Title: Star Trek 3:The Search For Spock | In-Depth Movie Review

The most controversial aspect of the film for longtime fans was the destruction of the Starship Enterprise.
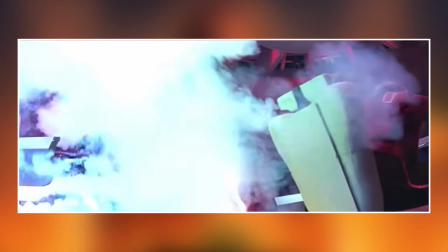After being defeated by the Klingons in orbit over Genesis, Kirk orders the ship to auto-destruct. This whole sequence was yet another example of Harve Bennett referencing the TV series, as the destruct code sequence plays out exactly as it's portrayed in the third season episode Let That Be Your Last Battlefield.
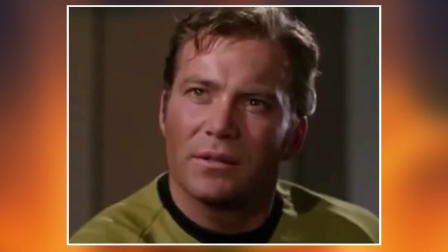Destruct sequence 1, code 1, 1A.
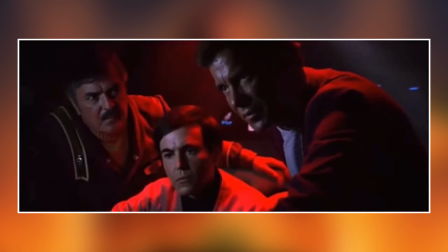Computer. Destruct sequence 1. Code 1. 1A.
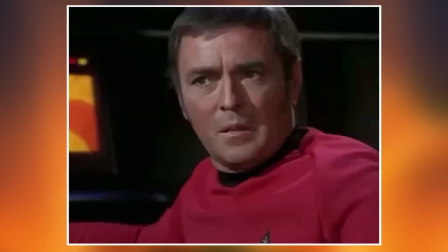Begin 30-second countdown. Code 000.
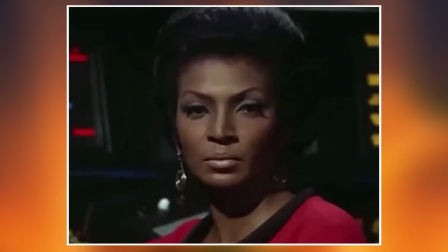Destruct 0. Code 000. Destruct 0.
Despite extra security precautions by the crew to prevent the ship's destruction being leaked to the public, word got out and fans started a letter-writing campaign to prevent this from happening. Remember kids, this was way before the internet existed. Despite all the secrecy, Harve Bennett said it was all for nothing, as the ship's destruction is given away in the trailer.
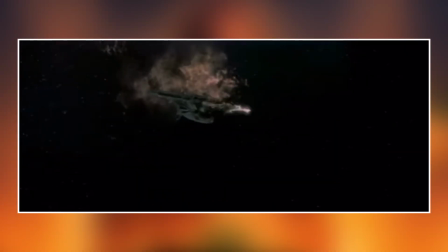Join us on this, the final voyage of the Starship Enterprise.
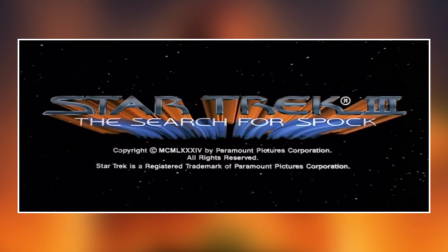Star Trek III, The Search for Spock.
And they say modern day trailers give away too much.
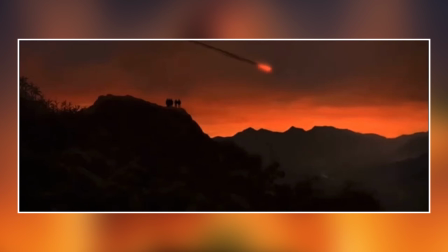The ship's destruction is actually one of the best scenes in the film, as Kirk and his crew watch their ship go down in flames.
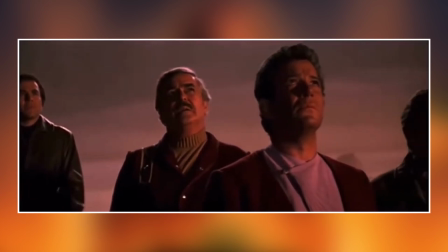It really hammers home the movie's theme of sacrifice. What's unique about Star Trek III amongst other science fiction blockbusters is that it doesn't have an all-action climax.
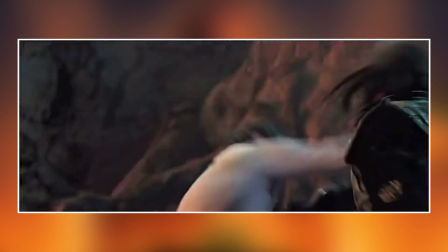After Kirk defeats crew during a big fist fight on the planet's surface, the last 20 minutes is very low-key,
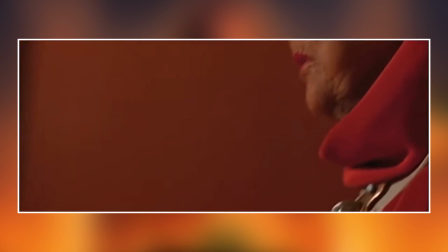as the crew deliver Spock back to Vulcan and simply wait to see if the Vulcan High Priestess can return Spock's Katra to his regenerated adult body. This was in hindsight a very risky way of ending the film. Can you imagine a J.J. Abrams Star Trek movie ending like this?
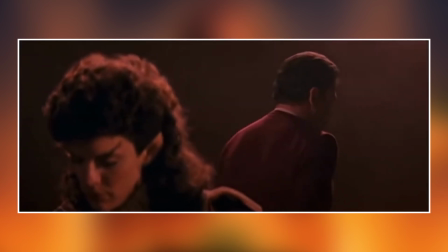The filmmakers were correct in ending the film this way though, as we're so emotionally invested at this point that it isn't boring in the slightest. Actually, I wish more modern day blockbusters had endings like this. Not everything has to explode at the end of the movie.
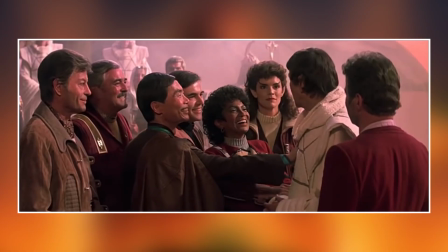By the time the film ends at Spock,
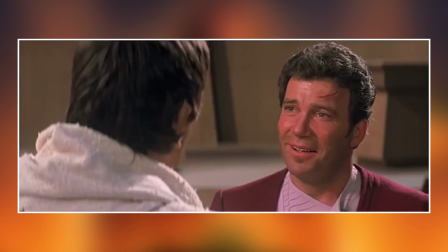almost back to his old self and reunited with Kirk and his crew, it's one of the most satisfying scenes of the entire franchise. Overall, Star Trek III doesn't reach the heights of The Wrath of Khan, but it's a highly enjoyable space adventure. It brought back Spock in a meaningful and satisfying way, and features some of the most visually stunning and emotional moments of the series. The movie leaves several plot threads hanging that would need to be resolved in the final part of what is now referred to as the Genesis Trilogy.
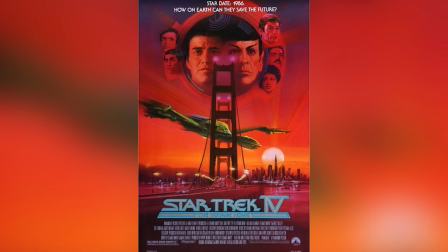And that's what we'll take a look at next week in my retrospective of Star Trek IV: The Voyage Home. Thanks so much for watching this video. If you enjoyed it, please hit the like button, subscribe if you haven't done so already, click the bell for notifications, and let me know in the comments what's your favourite scene in Star Trek 3. I hope you all look after yourselves, and I'll see you all in my next video. Bye for now.